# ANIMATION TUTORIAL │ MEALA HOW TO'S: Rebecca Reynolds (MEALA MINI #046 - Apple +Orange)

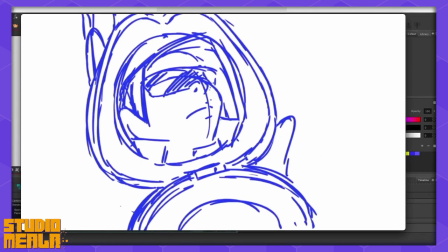[11:05]
In boards, it would be seen as sort of a waste of time and unnecessary, but I wanted to sort of go all out with this one. so yeah but even then my overall process reports would be yeah just to do like a couple of key drawings and then go back and in between
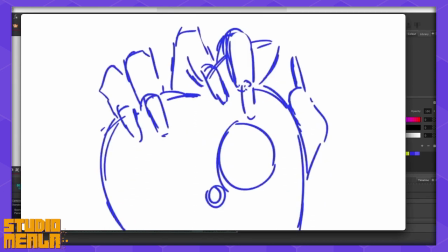[11:18]
them kind of to add a little bit of cushioning or overshoot or just making it feel like a little bit nicer like an example of that would be
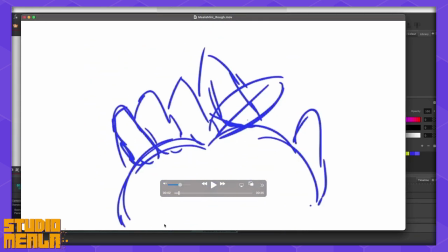[11:25]
i guess kind of the way she closes the compact and it it goes down and then up so it's a little bit of a kind
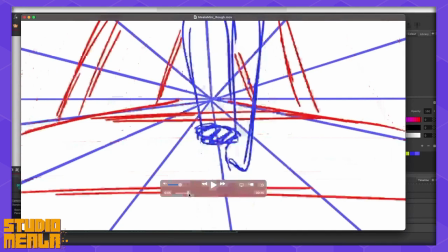[11:31]
of a it sort of follows into that pose i guess overall i was trying to also push the the shots a lot in this scene
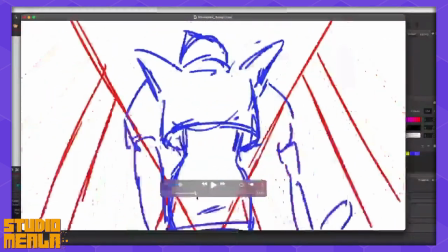[11:39]
where there's kind of like a dynamic drawing says a lot for not having much animation like I guess this this part here where she like as you might
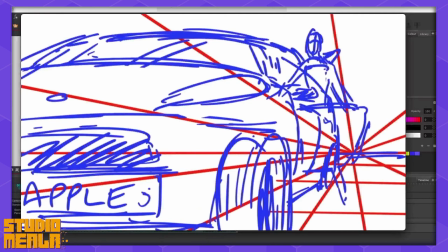[11:47]
have seen in the previous version like my original composition for that shot I was not happy with it it was literally just
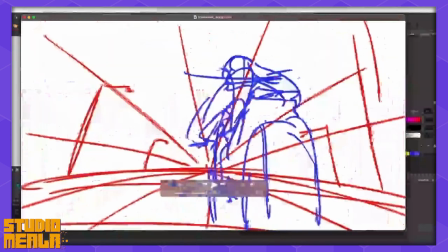[11:52]
like a close-up of a car door closing it it was just very hard to read it's but were shops on the bike it was just a close-up of her
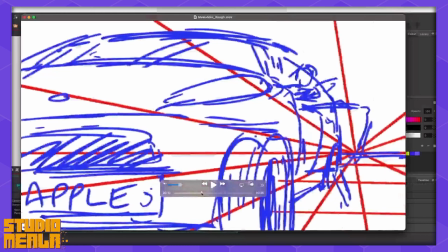[11:57]
fist like revving the bike and then I thought that's that's kind of boring so I guess I was trying to push these more kind of very dynamic perspective heavy
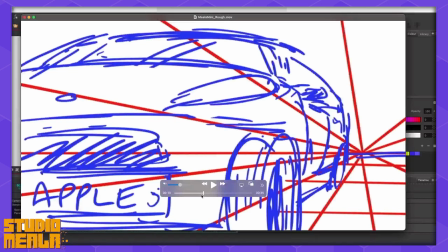[12:03]
shots just to make the shot more interesting even though there's not like a ton of animation in it i find that's a cool technique
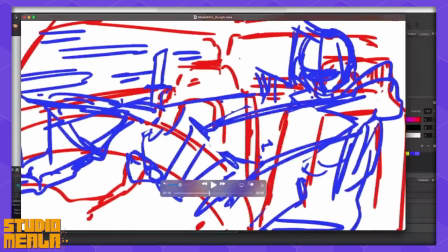[12:09]
like it's used in anime constantly this is a another one it was actually kind of inspired by a shot in yugioh by takahiro kagami
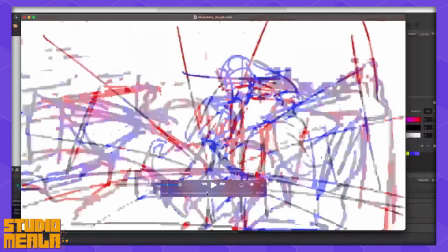[12:17]
who's a pretty amazing key animator and he always really pushed his layouts the only kind of i guess quote-unquote animation here is what's going by in the window
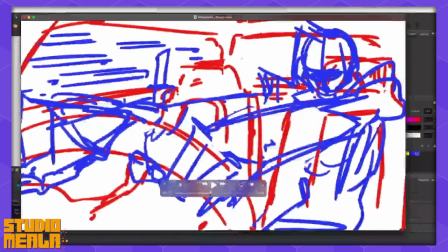[12:24]
and her steering like slightly like it but then it's just like a slight just like one
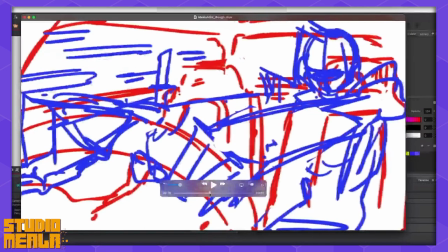[12:30]
pose pretty much so i think pushing your layouts there's a lot to be said for that in terms of saving on animation.
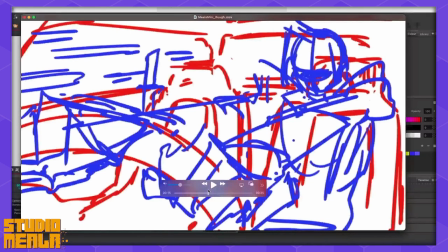[12:37]
I think if you have a dynamic looking shot, the audience will still be interested, even if there's not a lot moving in it.
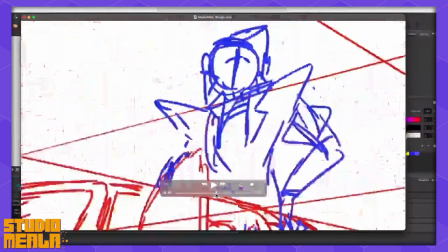[12:42]
Another thing is I don't think I have sketches to show you, but if I was having a problem with composing a shot, I do like a little sketch like in the margin.
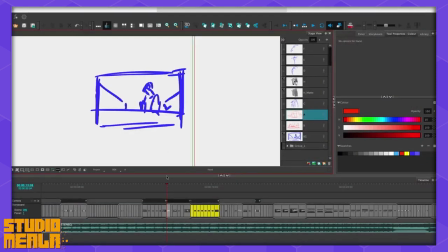[12:50]
Hello, it's me from the future. I actually found what I was talking about here with the little margin drawing.
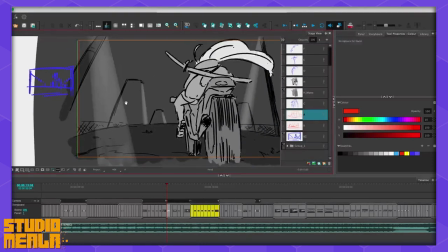[12:55]
So it's basically this shot of orange getting on the bike and I wanted to work out the composition of the shot.
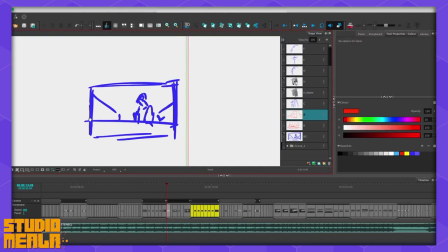[13:01]
So I pretty much did like a little like really simple little doodle here so yeah this is what i was talking about just a very simple drawing in the margin can
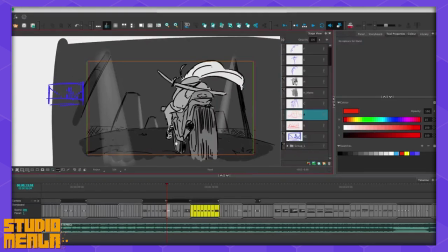[13:08]
really help you work out the composition in your head before you go into the finished version of the shot and another thing
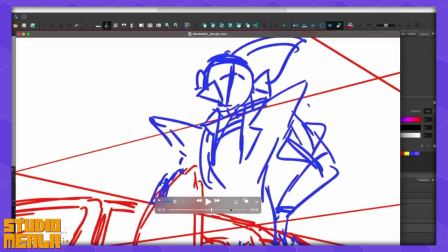[13:14]
i guess is obvious i was tightening the timing i wanted this part to walk to the beat so
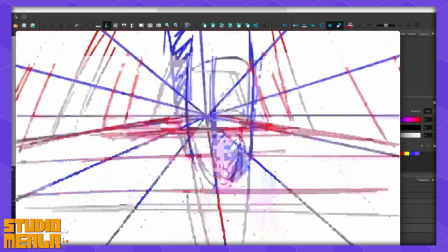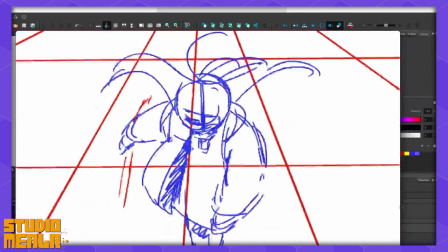[13:25]
so yeah as you can see it's properly timed now so working out timing was another big part of the second
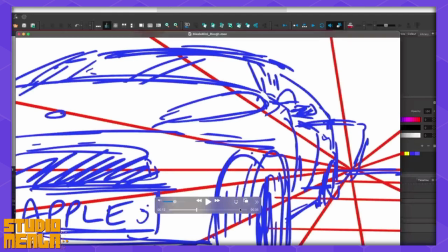[13:30]
pass especially like this part as well where they go in for the kill yeah
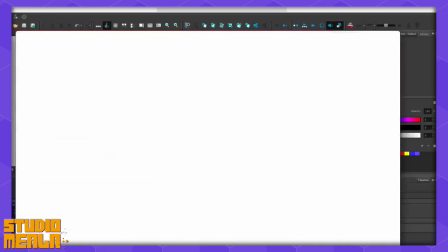[13:36]
like i want to jump on that beat where the drop happens and yeah and I guess another thing I was working on this part I think I mentioned earlier
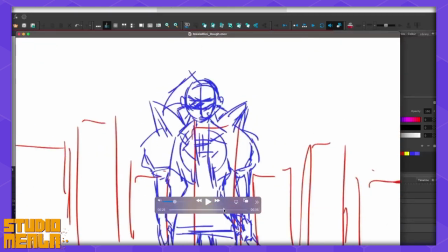[13:42]
is just the overall clarity of the board making sure the audience can tell what's happening because I feel like if your audience can't tell
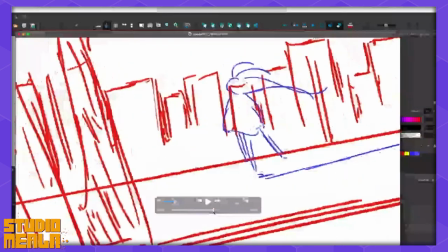[13:49]
what's happening in your boards then you need to go back and revise that because the main purpose of boards is to pretty much set up the shots
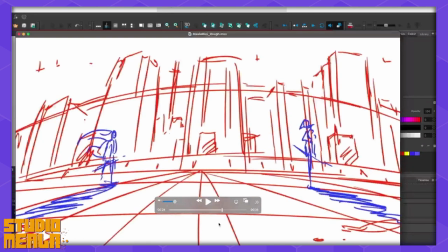[13:55]
for later and I think if there's errors at the board stage it'll carry into the finished product you need to let your audience know what's what's
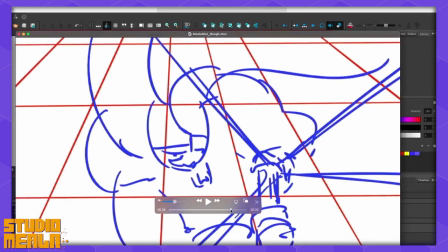[14:02]
on screen and just making sure you're posing it's kind of nice and clear like especially yes this part where they running i wanted to have the posing like just be nice and strong
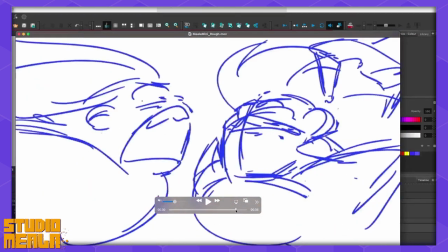[14:09]
and easy to understand and also camera moves are another great quote-unquote cheat to spice up a shot a little
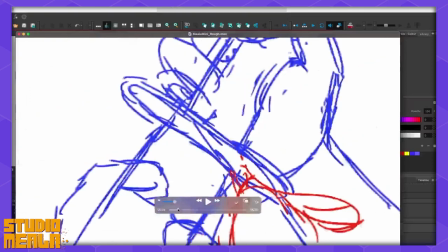[14:17]
bit so another trick from anime is if you have a camera panel which just looks kind of cool
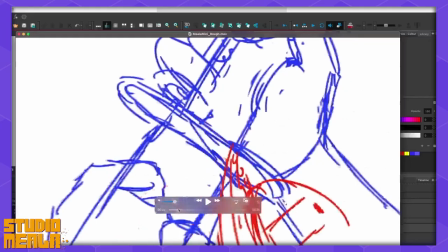[14:22]
like that's that's sort of it and then i also did like a little bit of multi-planning like i really enjoy multi-planning
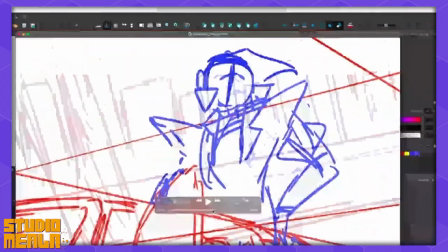[14:28]
and i think i had the bike yeah the bike is on one layer the ground is on another layer where orange is on her own layer and then the buildings
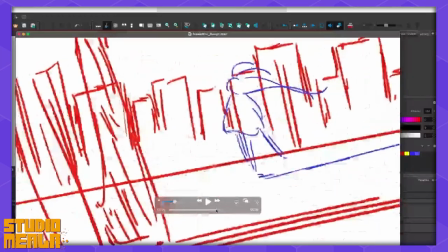[14:34]
are on another layer in the background and it just looks like it kind of has a 2.5D semi-three-dimensional feel to
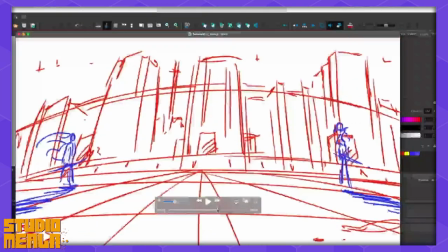[14:41]
it. Yeah, it just makes the shot more interesting. It's very easy to do.
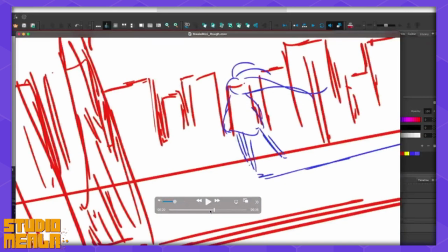[14:45]
So, yeah, overall, having a nice combination of dynamic shots like this with not much animation versus,
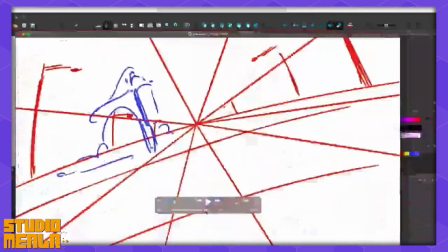[14:53]
I guess, something like this where she kind of pulls the sword out of the scabbard.
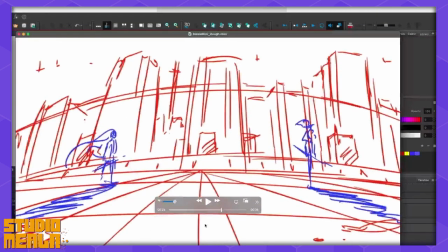[14:57]
It's quite a lot of posing, I guess, again, for an animatic, but I really wanted to get it right,
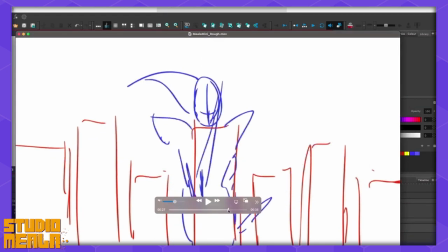[15:02]
so just to kind of create like a nice sort of balance of shots with a lot of movement versus shots with a lot of movement so yeah pretty much in the second pass i
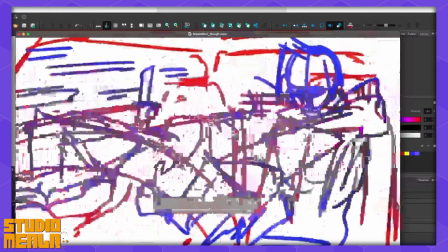[15:10]
was tightening up everything
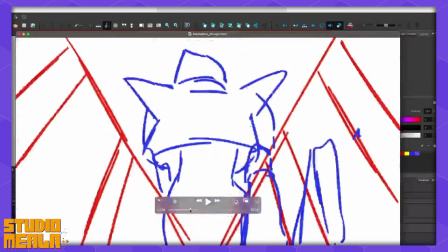[15:12]
timing everything working on my compositions working on my posing especially compared to the first pass which was just
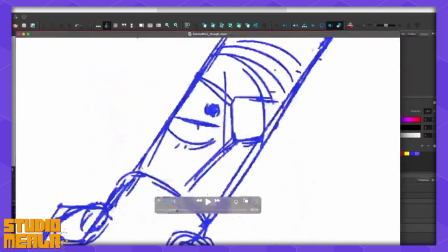[15:20]
getting the idea down this is developing the idea and kind of sharpening it overall okay so
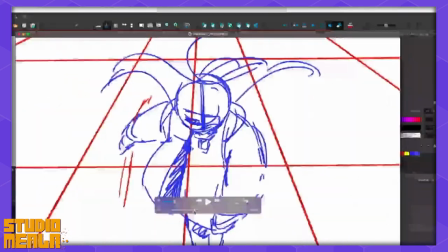[15:24]
yeah now we're into the home stretch the finished version or I guess the third
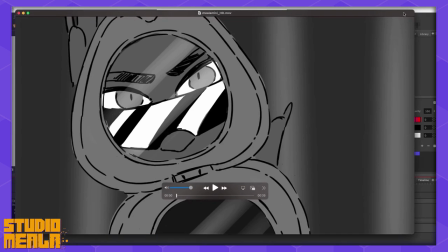[15:29]
pass where I'm pretty much just finishing up I'm cleaning up all of the timing pretty much done it's all pretty much just cleaning like clean up and making everything look nice also just checking everything hooks up and the designs look consistent and yeah just just the polish stage so pretty much between the
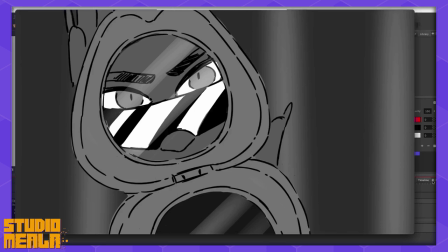[15:49]
second rough pass and the finish pass I've sent the second rough pass to Sean our creative director and he had a look and he you know would like give me any notes or just say you know that that looks cool he's happy with it and then yeah after that I just move straight
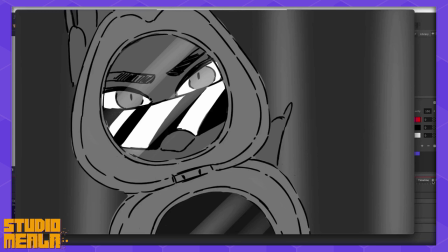[16:01]
into cleanup yeah as I said before this board wasn't making its way into animation so it was I wanted to like go a little bit you know the extra mile with it make it look like super nice usually my boards would not look this clean in in production because there's just there's not
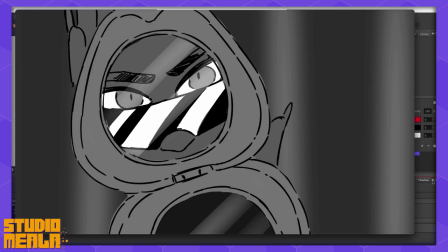[16:16]
time and and as long as things are clear you don't really need to go like overboard on the details yeah I think I'll just again I'll just play the whole thing in full and then I'll talk about it.
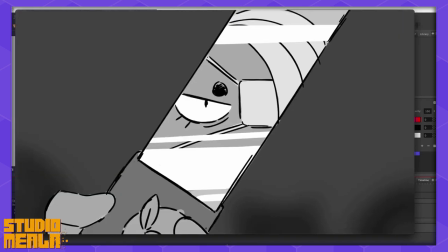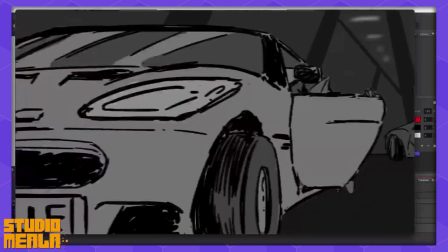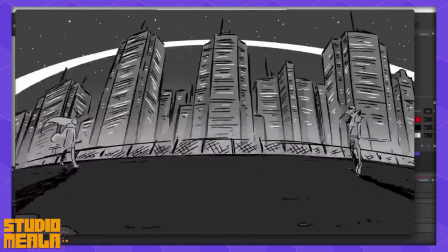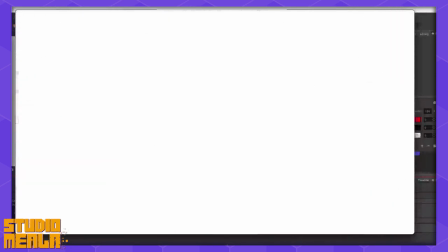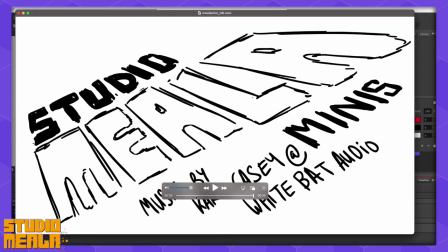[17:02]
So yeah, that is the finished board. After I finished this, I sent it to Sean, he did a little bit more editing with it just to make it like tighter and a bit punchier and he did like a great job.
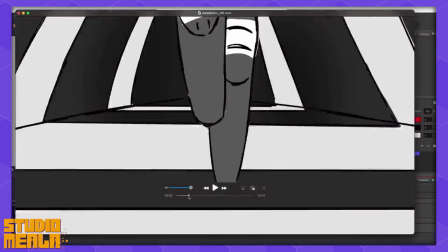[17:11]
But as it stands from my end, this was like the finished product. So yeah, I'll go into the file.
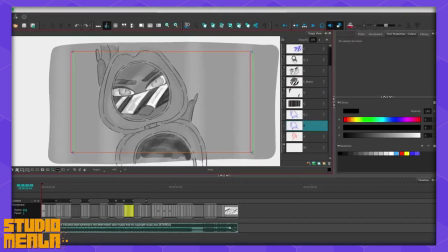[17:16]
My layers are very messy, so don't pay attention to them. Yeah, I don't think I talked much about the Storyboard Pro timeline.
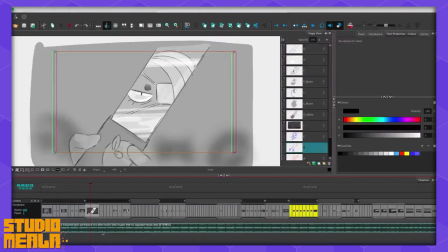[17:21]
Like I'll talk very briefly about it. So, you know, you got your music here and then boards are here,
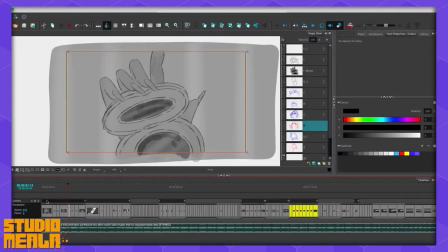[17:26]
you know, scene scenes and panel numbers got your camera here like your key frames i guess i think it's quite similar to like premiere pro in terms of editing software but yeah it's a great program so yeah overall even though
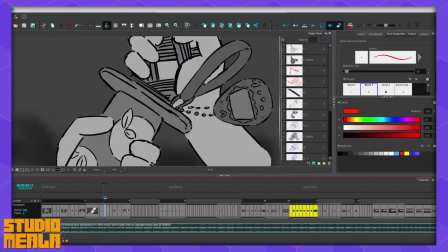[17:38]
this board is quite detailed i still wanted to keep things you know fairly legible so i i tried to keep the tones quite
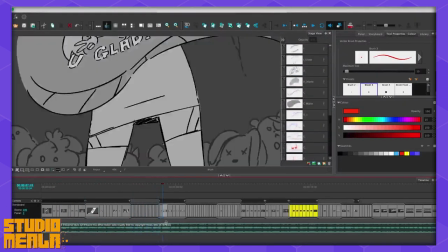[17:47]
simple like i think most characters they'd have about maybe two tones two or three tones to them not not a ton like as you can see this part with orange
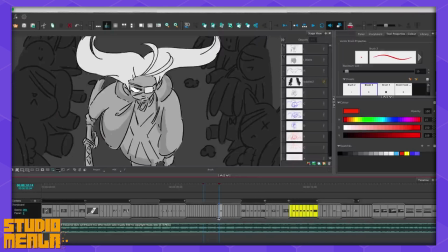[17:55]
walking along she pretty much has like two tones and then like a little bit of shading i wanted to still keep it simple and
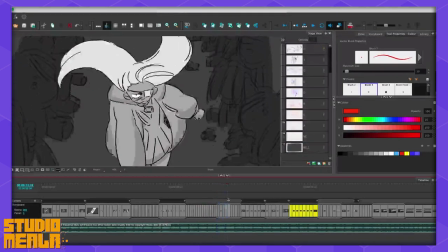[18:01]
have the characters like pop to a degree against the backgrounds and again i think i mentioned at the start that i wanted to do like a little bit of
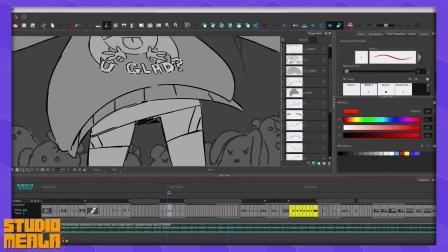[18:08]
environmental storytelling as well so as you can see what orange's room she's got like all these kind of like plush toys like they're a little bit
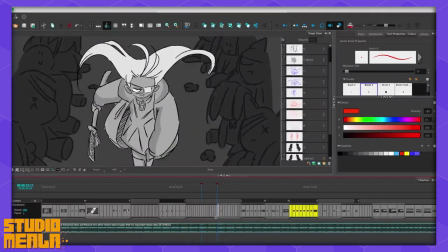[18:13]
botched looking i think there's like a better example here where she's she's walking along and if i zoom out the pan is just like a bunch of
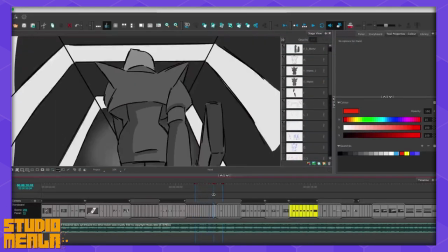[18:19]
teddies that are kind of beat up and then apple's environments are very minimalistic and very sleek like i think here i kind of gave her like an underground kind of garage
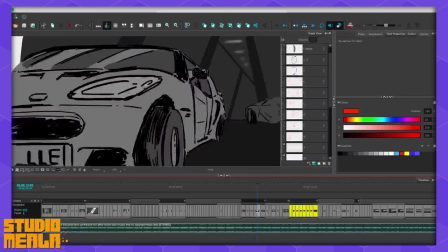[18:26]
sort of thing but yeah pretty sleek compared to uh oranges wherever she lives i think i kind of pictured her like living
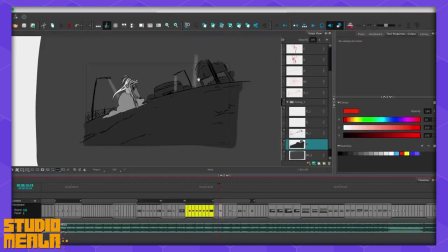[18:34]
in like sort of an abandoned mall as you can kind of see here yeah i guess another thing is about backgrounds before i became a board artist i worked as
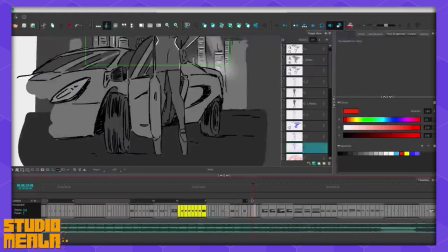[18:40]
a background artist for about six years and in that time i learned a lot about boards and backgrounds in a lot of boards
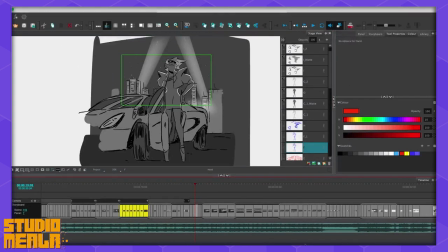[18:47]
the backgrounds aren't really the much of a focus i think a lot of board artists are they're so busy concentrating on the the characters and the posing and the acting and everything else that they they sort of forget about the backgrounds and it is quite a hindrance to the background artists as they